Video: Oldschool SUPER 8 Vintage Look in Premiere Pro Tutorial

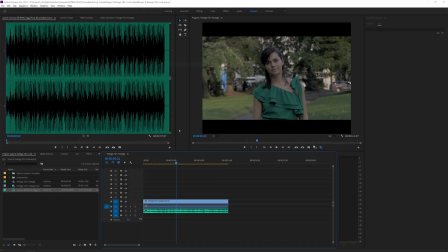253s
1920 to 1440 and if I click okay that's gonna make it a little bit more vertical but that's just to prepare it for the pack that we're gonna be using another important thing with when it comes down to super 8 film is that super 8 film didn't have 24 fps 25 or 30 fps it was more like a 12 fps so the frame rate was a lot slower than nowadays cameras so what we need to do in order to replicate the effect is to actually cut out some frames and to do that what we can do in Adobe Premiere Pro is go to the effects
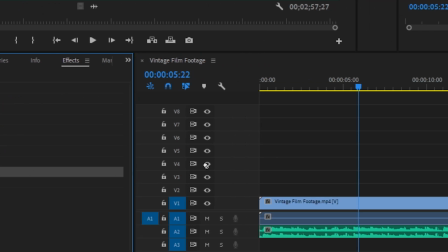286s
tab here and search for posterized time right here and drag that on your clip if you go to effects controls right here
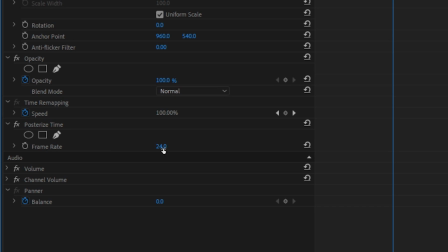293s
you'll see that the current frame rate is set to 24 so we're gonna click on that and set it to 12 and if you're gonna play this back
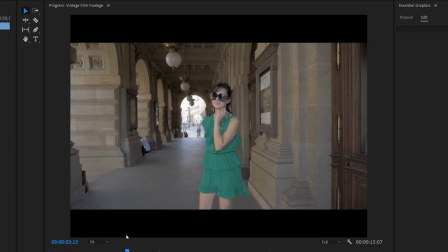302s
immediately you can see the
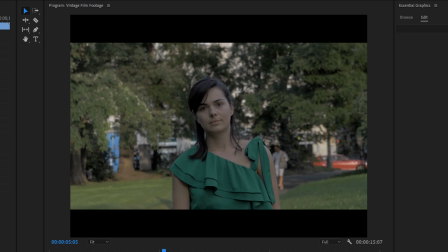306s
frame rate dropping to 12 which is really cool and gives that vintage look next thing you want to
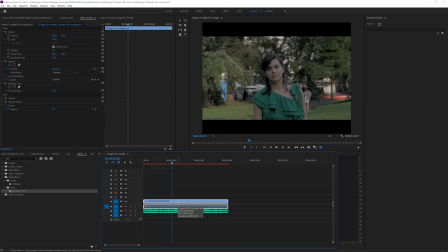312s
do is match the course to older cameras the most important thing in order to match the course to a super 8 is to look at real super 8 footage and try to narrow it down as precise as possible that's completely up to you I'm gonna be showing you a few techniques that I found work well but of course if I would spend more time on this I would get better results so that's a job that you will have to do.
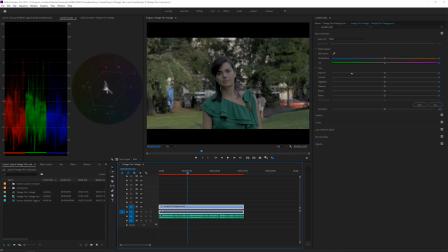335s
So what I like to do first is go into the color tab here and before when they were shooting with Super 8 when you are in an underexposed shot you would introduce a lot of noise in your image and that's not what you want you want to have an as clean as possible image so what they did was kind of overexpose it a little bit to get rid of all the noise but then in the highlights for example sometimes on the face it would be overexposed on the sky is completely blown out so that's something that you also have to take care of not to underexpose your shots but for example if you have a shot like this increase the exposure increase the contrast and decrease the shadows and increase the highlights kind of getting rid of all the dynamic range that you have in these cameras that makes it so awesome nowadays but you really want to kind of make it look blown out also the saturation you can pop it up here and another important thing is to have an off-white balance which means not off-white the terrible brand but not to have a perfect white balance so for example go more into the blues and maybe or maybe you want to go more to the greens very subtle this already looks more vintage or maybe more to the magenta. I'm going to keep it for magenta now and also a little bit in the blue kind of make the image look dirty.
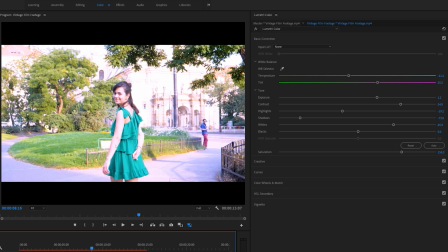419s
Okay so great right here you can see the overexposed area so that's what we want in the super 8 look.
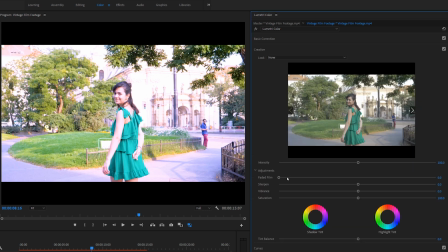425s
Next we can go into the creative tab and also play with the sharpen and this footage before wasn't so sharp as nowadays footage so we really want to kind of bring that down a bunch like minus 25 30 something like that okay
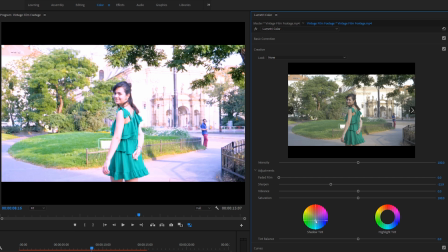445s
great then you can play around with these colors over here or we can actually double click on this and go into the color wheels I like to work with these a little bit
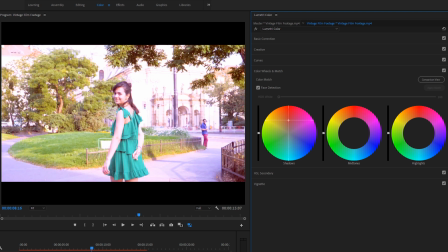453s
more and introduce for example magentas in the shadows a bunch like red or magenta in between these two get these colors here and in the shadows and then we can also introduce maybe some kind of greenish colors let's play around a little bit or maybe more like the orange
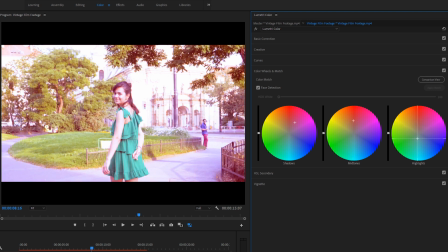471s
tones is also pretty cool and then we can introduce a little bit of dream in the highlights so this looks pretty vintage to me
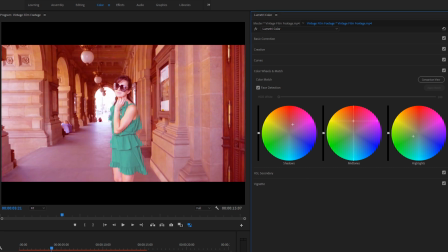480s
maybe a little bit too much of course I'm exaggerating for this video it's up to you to make it subtle and to compare it to real footage but this looks pretty pretty
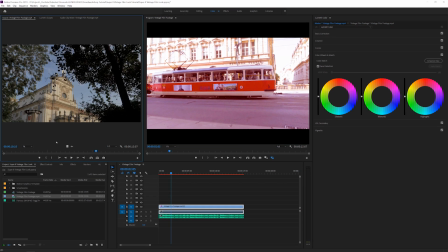490s
good next thing I want to import the vintage film overlay
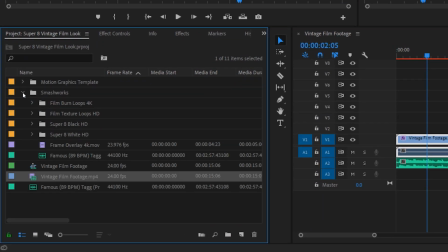495s
well no that's actually my example here the frame overlay that's
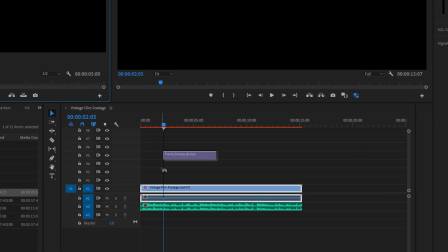500s
what I mean so everything that I'm going to be using is from Smashworks I'm going to import that a little bit higher and we can see
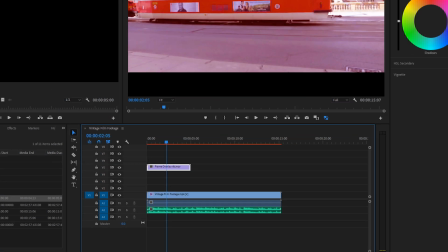509s
currently it's a 4k video so we should just scale it down a little
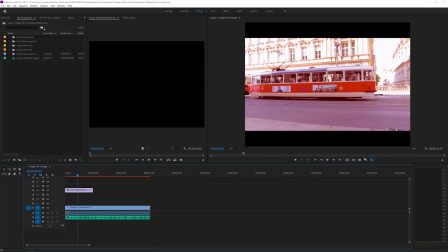513s
bit let's go back to the edit tab and go to effects controls and
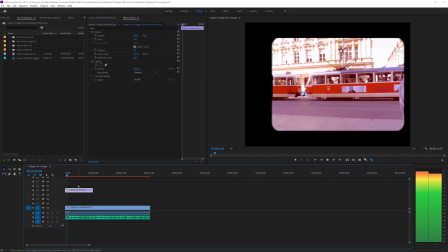518s
scale it down to 50 and there we go so now we have this awesome look I'm so in love with it
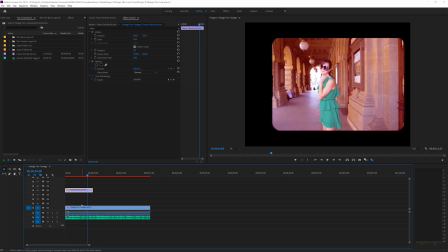523s
cool so I'm going to hold
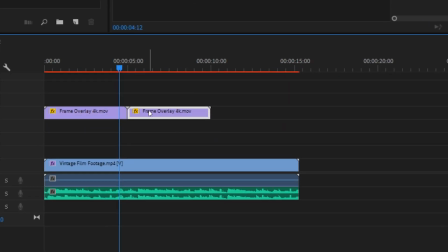529s
alt and drag it over here and then kind of paste it like so
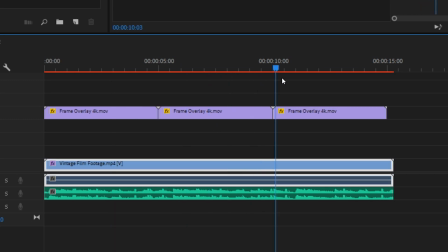533s
and then we have our entire video clip in our Super 8 aspect ratio.
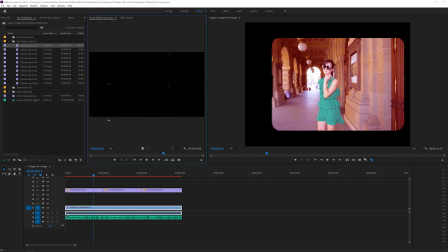544s
Next what we want to do is go for the film texture loops we can play with these as well but maybe first let's go for a
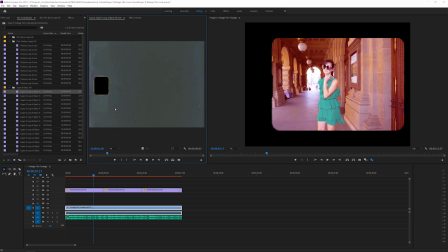553s
Super 8 black HD here and these are the looks we want to add to this to make it look really cool so we're gonna bring that on
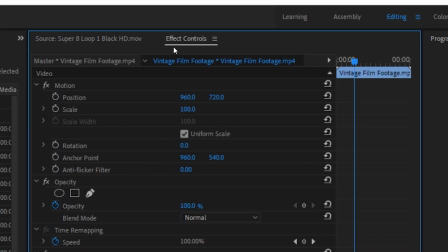562s
top as well and also scale it down or actually i don't know if it should be scaled down
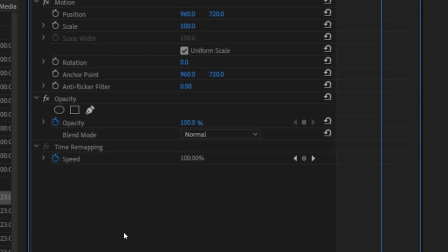567s
you know 100 is actually good so now we're going to the blending mode and change it to a lighten or a screen play around with these two blending modes depending on each scene it's going to look a little bit different i also want to kind of narrow it down a little bit more so i will go to
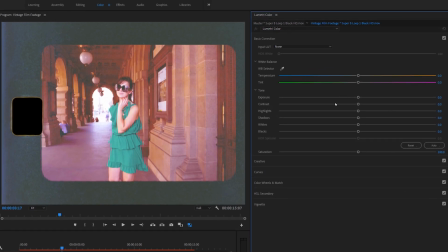581s
the color and i will go to the basic color correction bring down
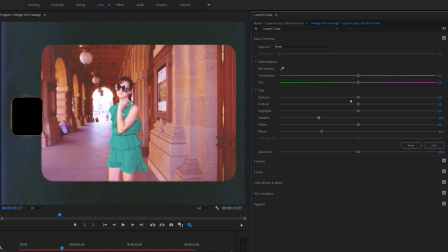586s
the blacks the shadows and maybe the exposure even
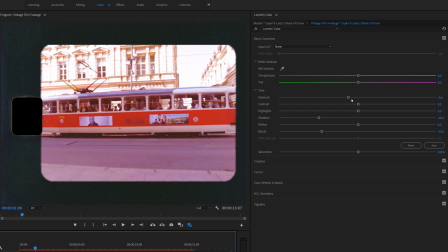590s
to not get it too obvious but
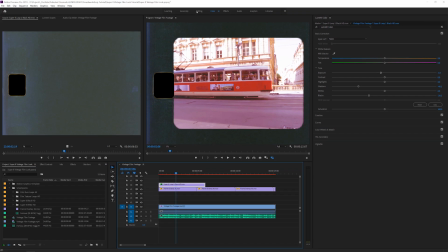596s
that looks really cool okay we can go back to the editing now and I'm going to maybe
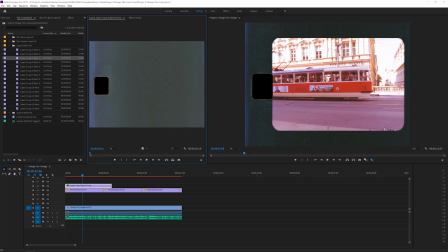602s
look at a different one with a little bit more variation they all look different for example we're gonna bring in this one and
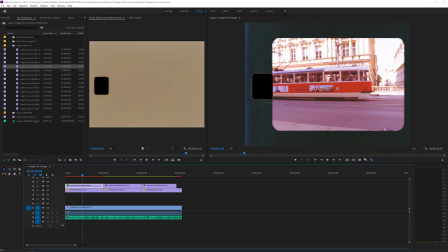618s
this one okay one more okay
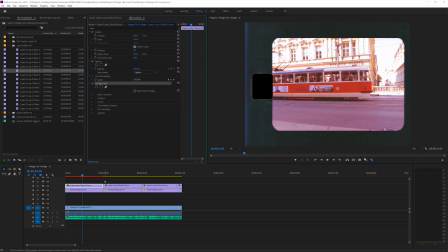625s
we can copy these settings here from the Lumetri core control C and paste it on all of these and then also change the blending modes of each one to lighten you can also reuse the first one they're all loopable but yeah I like to add some variation in here cool
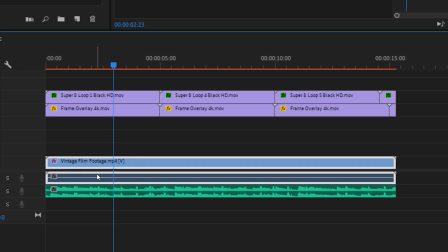644s
next what you want to do is click on your original video clip and hold alt and drag it up
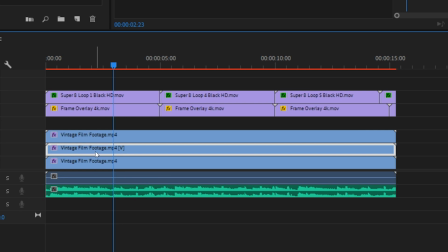650s
once and twice we're gonna click on one and then just bring it down you
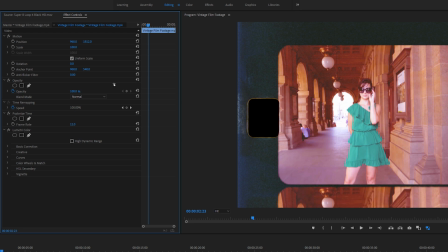655s
can see that you have this mask over here which makes it look like it's a film that is currently rolling all